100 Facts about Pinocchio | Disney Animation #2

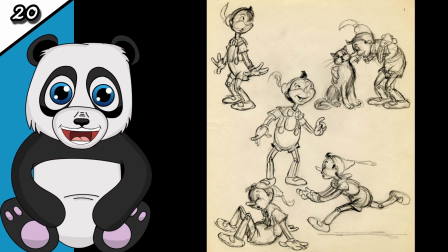4:07 He felt that no one could really sympathise with such a character and called for a halt in production so they could get the character's design right.
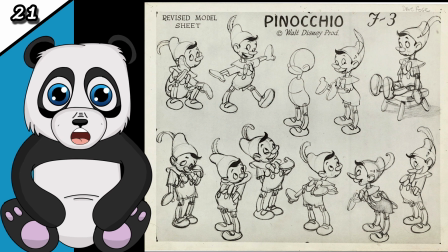4:14 Fred Moore redesigned the character slightly to make him more appealing but the design still retained a wooden feel.
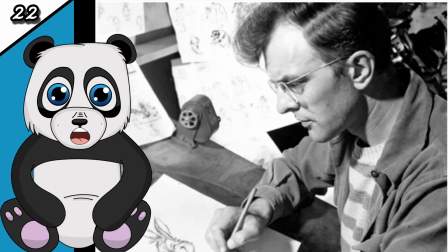4:21 Young and upcoming animator Milt Kahl felt that Thomas Johnson and Moore were rather obsessed with the idea
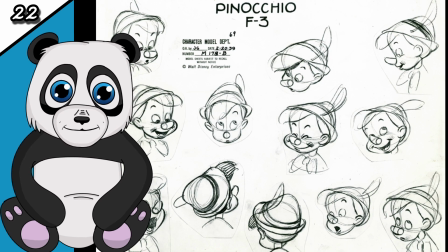4:27 of this boy being a wooden puppet and felt they should forget that he was a puppet and create an appealing young character.
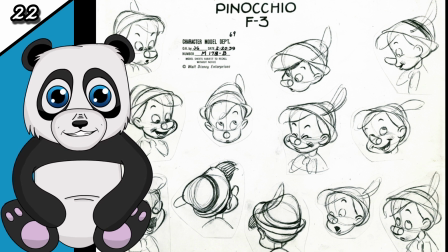4:33 He believed that they could always draw the wooden joints on and make him a wooden puppet afterwards.
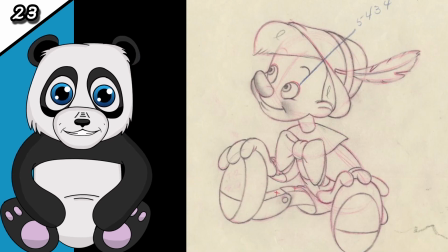4:38 Hamilton Lusker suggested to Carl that he should demonstrate his beliefs by animating a test sequence. Carl showed Walt Disney a test in which Pinocchio is underwater looking for his father.
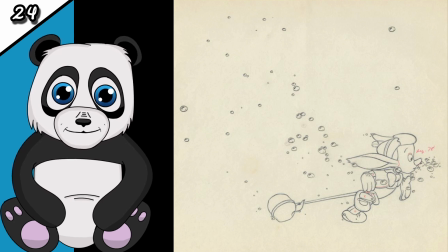4:50 From this scene, Carl remade the character by making him look more like a real boy. The only parts of Pinocchio that still looked like a puppet were his arms, legs and wooden nose.
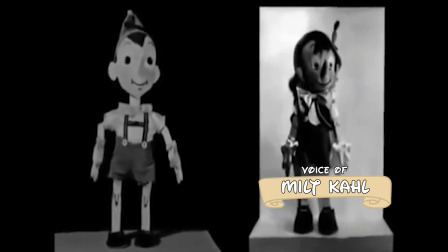5:00 They were thinking in terms of a puppet all the time, naturally because he was a puppet, And I was very critical of what they had. So I did a little test scene where Pinocchio had the donkey ears and a tail, and he was down on the sea bottom,
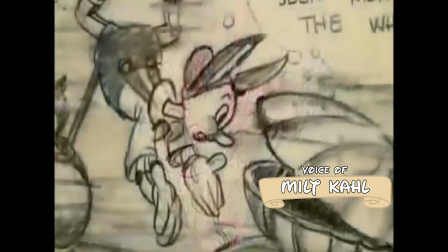5:15 and he knocked on the shell of this clam and asked him if he had any idea where he could find Monster of the Whale. And I handled it, not thinking so much as a puppeteer, as just a little boy.
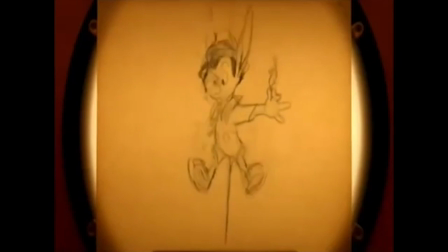5:26 Walt embraced Carl's scene immediately and urged writers to change Pinocchio into a more innocent and naive person that reflected Carl's design.
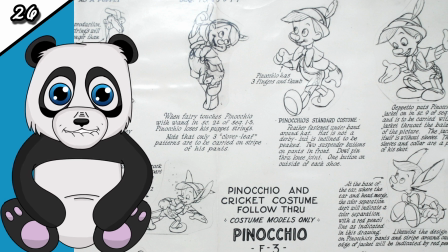5:35 However, Disney discovered that the new Pinocchio was too helpless and was far too often led astray by deceiving characters. Therefore, in the summer of 1938, Disney and his story team established the character of the Cricket.
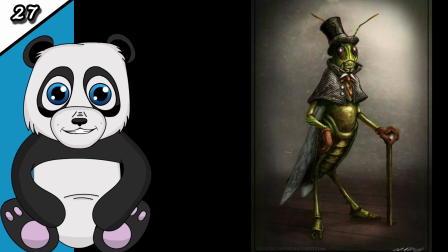5:49 Originally in the book, the Cricket was only a minor character that Pinocchio killed by squashing him with a mallet, and the character returns later as a ghost.
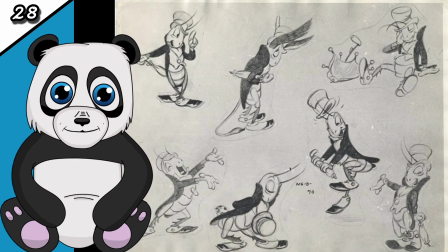5:59 Walt dubbed the Cricket Jiminy and made him into a character that would try to guide Pinocchio into the right decisions. Once the character was expanded, he was shown as a realistic cricket with two flags but Disney wanted something more likeable.
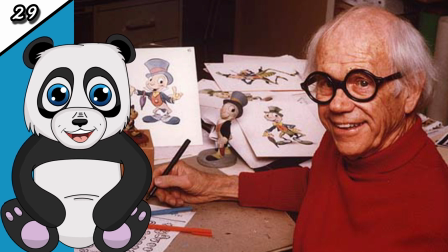6:13 If you remember from our last video, Ward Kimball has spent several months animating a soup-eating sequence in Snow White. This was cut from the film due to pacing reasons.
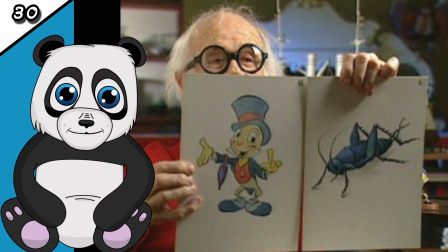6:23 Kimball was going to quit but Ward convinced him to stay by promoting him to supervise an animator of Jiminy Cricket.
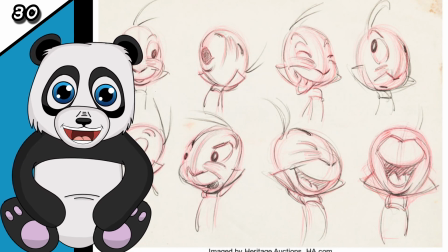6:30 Kimball created the design for Jiminy Cricket. He described him as a little man with an egg head and no ears. The only thing that makes him a cricket is because we call him one.
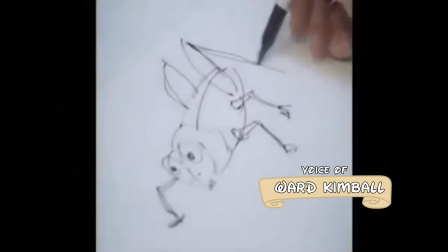6:41 My first impression of him was this ugly insect and I said how can that guy carry the picture?
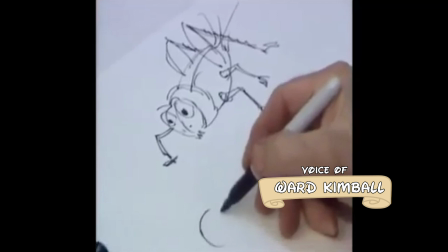6:49 I said my only answer to this is I've got to make him look funny.
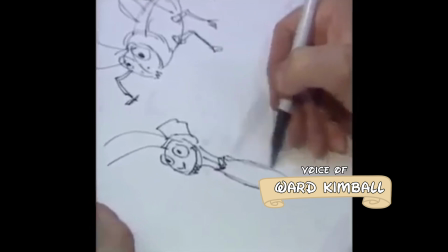6:53 Well Walt really didn't want a clown-looking cricket, as he put it, make him cute, Kimball.
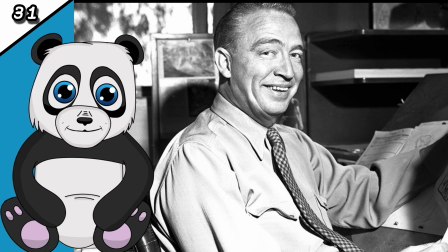7:01 Eric Larson animated Figaro the cat. He was a master at giving life to the mute character.
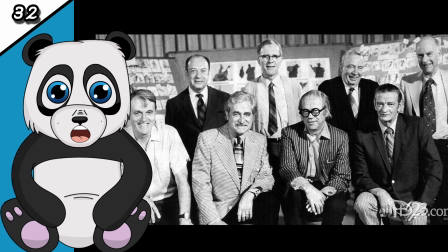7:07 The nine old men worked well to play off of each other, each showing their strengths.
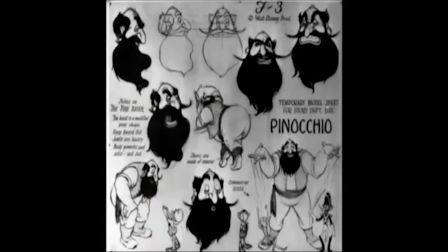7:13 One of the pleasures of studying a film like Pinocchio over and over again is
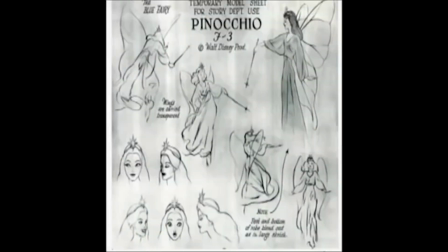7:19 that you learn to distinguish the styles of the major animators.
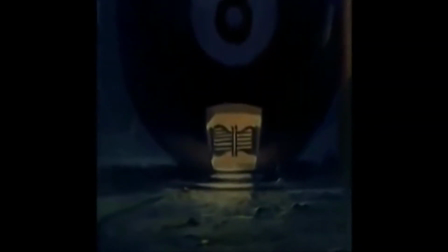7:24 Now, when you get into that pool hall on Pleasure Island, that is Freddie Moore doing Lampwick.
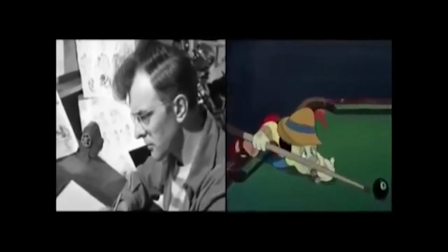7:33 It is Milt Kahl doing Pinocchio. And it's Ward Kimball doing the cricket. And there is just so much pleasure in watching these three masters play off each other in that sequence.
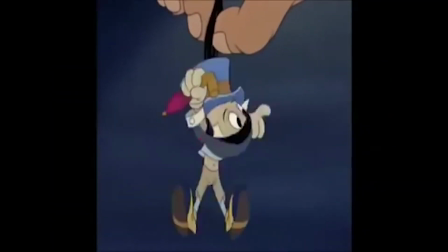7:46 Where's the beat? Hang on, put me down! I'm dying with you. Come here. He's my conscience.
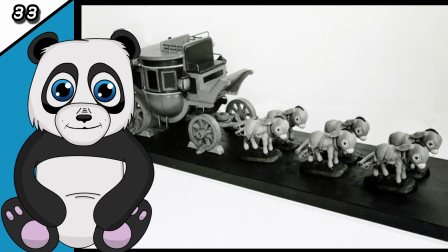7:52 He tells me what's right and wrong.
During the production of the film, the character model department was headed by Joe Grant,
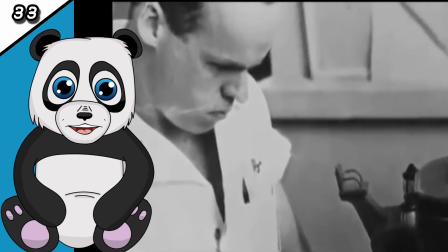7:58 whose department was responsible for the building of three-dimensional clay models of the characters in the film.
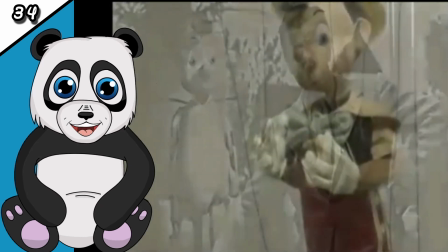8:04 These models were then given to the staff to observe how a character should be drawn from any angle.
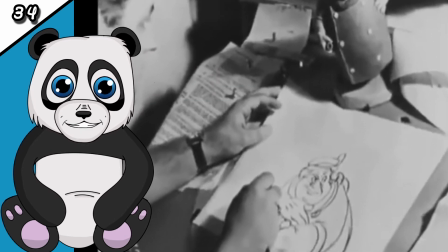8:09 The model makers also built working models of Geppetto's clocks, as well as Stromboli's gypsy wagon and the coachman's carriage.
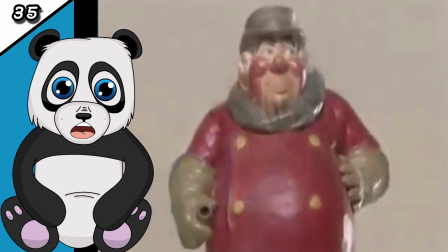8:19 It was incredibly difficult to animate a moving vehicle, so instead they filmed a carriage on a miniature set using stop motion animation.
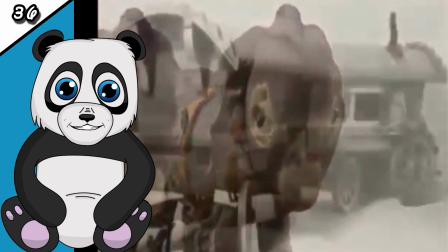8:28 Then each frame of the animation was transferred onto animation cells using an early version of Xerox.
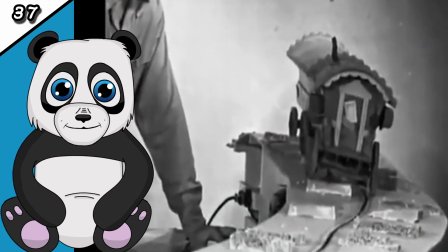8:36 The cells were then painted on the back and animators would add their characters to the scene.
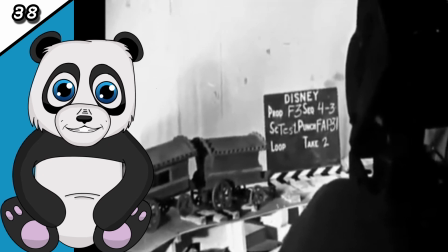8:41 Like Snow White, live action footage was shot for Pinocchio with the actors playing the scenes.
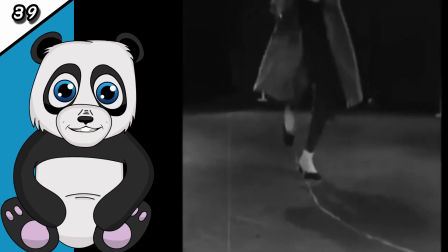8:47 Simply tracing it would result in stiff, unnatural movement. So the animators use the footage as a guide.
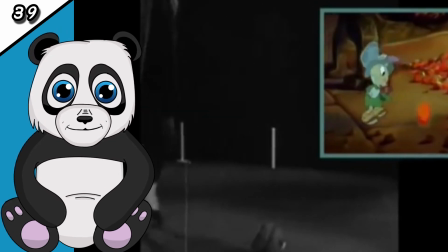8:54 We still use reference in a very similar way today. Pinocchio was a groundbreaking achievement in effects animation.
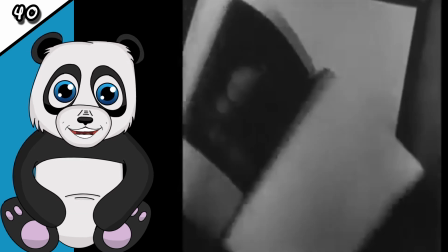9:01 The effects animators create anything that moves other than the characters.
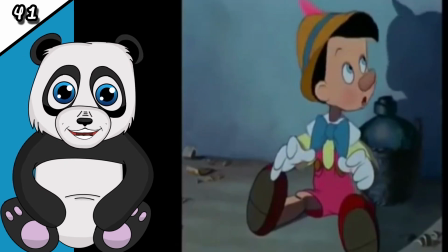9:05 This includes vehicles, machinery, and natural effects such as rain, lightning, snow,
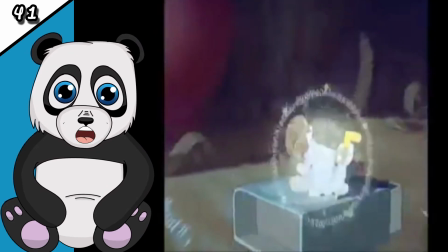9:12 smoke, shadows and water, as well as fantasy elements like fairy dust.
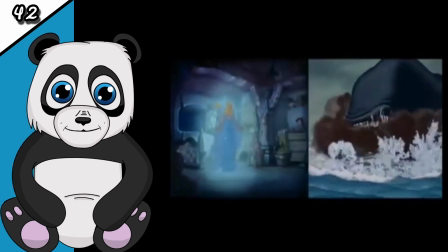9:17 The abstract animator Oscar Fischinger, who mainly worked on Fantasia, contributed to the effects animation of the Blue Fairy's Wand.
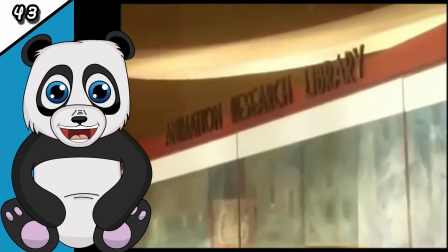9:26 One effects animator kept a diary about his year-long animation on the water effects.
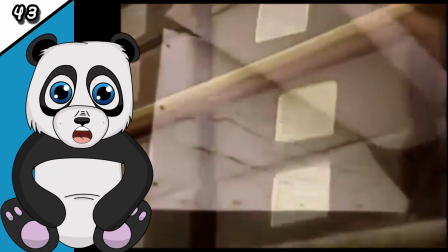9:31 This included splashes, ripples, bubbles, waves, and the illusion of being underwater.
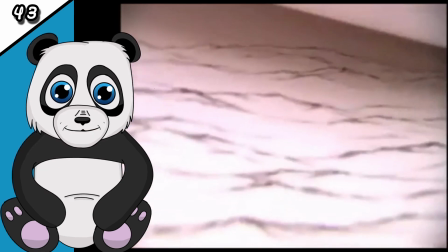9:36 To help give depth to the ocean,
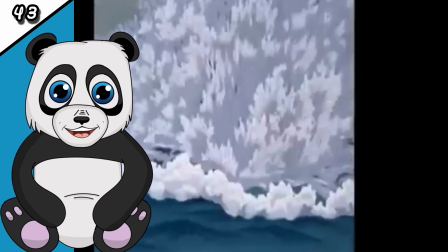9:39 the animators used larger pen strokes on waves on the water surface in the foreground and put in less detail as the surface moved further back.
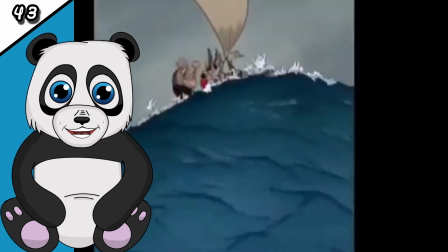9:47 This created the effect of distance.
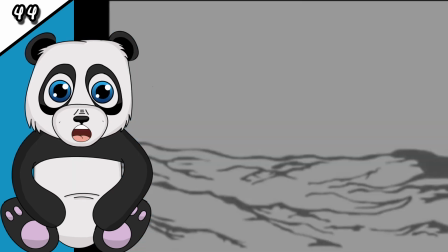9:49 After the animation was traced onto cells, the animators would trace it once more with blue and black pencil to give the waves a sculptured look.
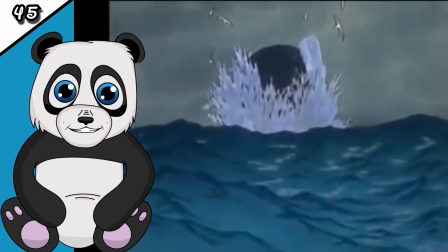9:57 These techniques enabled Pinocchio to be one of the first animated films to have highly realistic effects animation.
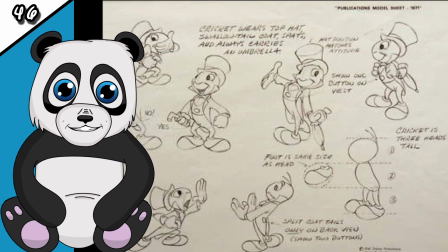10:04 Walt Disney wanted to achieve perfection with this film, and many believe he accomplished this. Walt put pressure on you to make it better. Whether he had a nickel in his pocket or a million dollars,
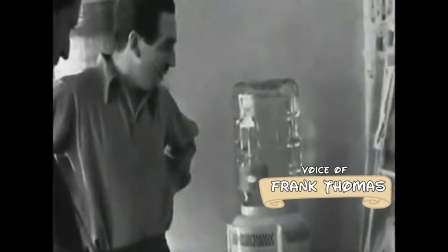10:17 he worked harder than anybody and he would drum his fingers on the chair and he'd rub his chin and scowl and think there's potential here.
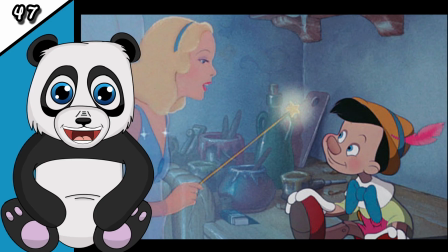10:25 We're not getting it. The film created the sound effect for magic by experimenting with different unique instruments.
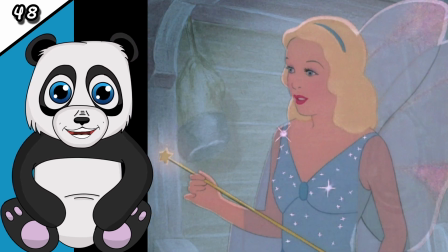10:31 This is now the sound we associate with any magic in Disney films.
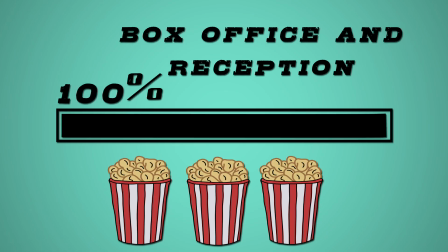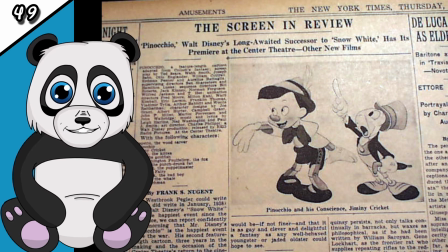10:41 Pinocchio received many positive reviews on release. It had high expectations and many reviews said it was even better than Snow White.
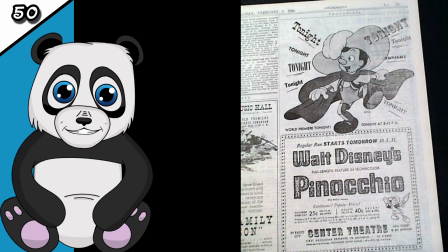10:49 The New York Times gave the film 5 out of 5 stars saying Pinocchio is here at last. It is every bit as fine as we had prayed it would be if not finer.
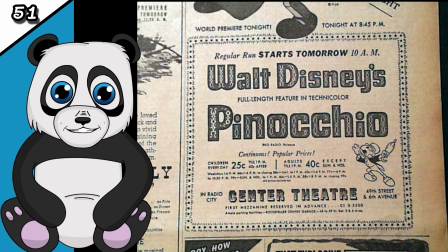10:59 Time gave the film a positive review saying it tops the high standard Snow White set. The charm, humour and love and care which treats its characters puts it in a class by itself.
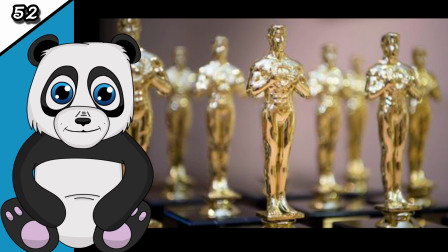11:10 The film won the Academy Award for Best Original Song and Best Original Score, the first Disney film to win either.
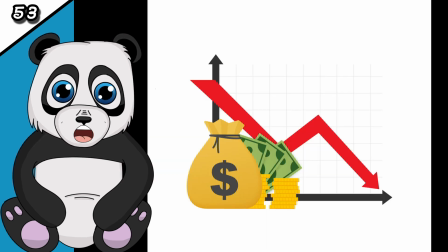11:18 However, it was initially a box office disaster due to World War II. The box office returns from the film's initial release were both below Snow White's success and below studio expectations.
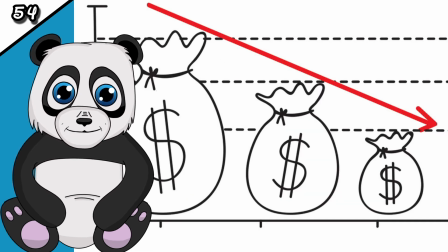11:30 The film cost twice as much as Snow White at $2.289 million. Disney only made $1 million by late 1940. This was due to the fact that World War II had cut off the European and Asian markets overseas.
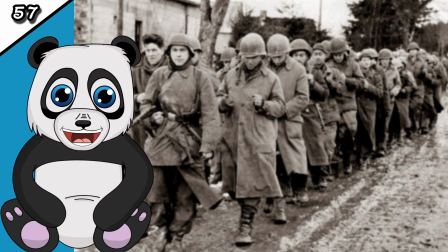11:46 Joe Grant recalled Walt Disney being very, very depressed about Pinocchio's initial returns at the box office.
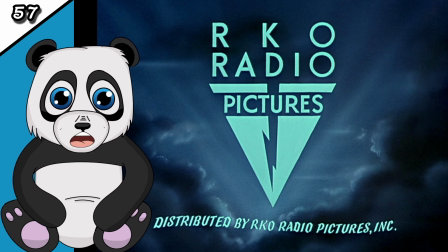11:53 The distributor RKO recorded a loss of $94,000 for the film.
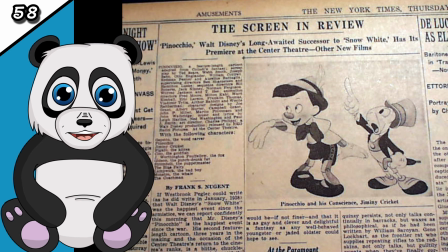11:59 Many film historians consider this to be the film that most closely approaches technical perfection of all the Disney feature animations.
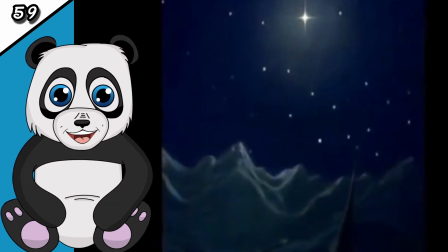12:07 Film critic Leonard Morton said with Pinocchio, Disney reached not only the height of his powers,
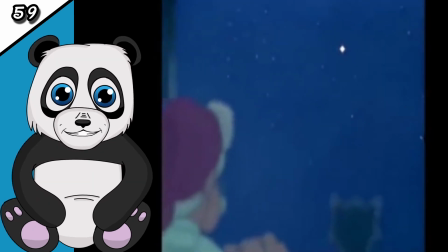12:12 but the apex of what many critics consider to be the realm of an animated cartoon.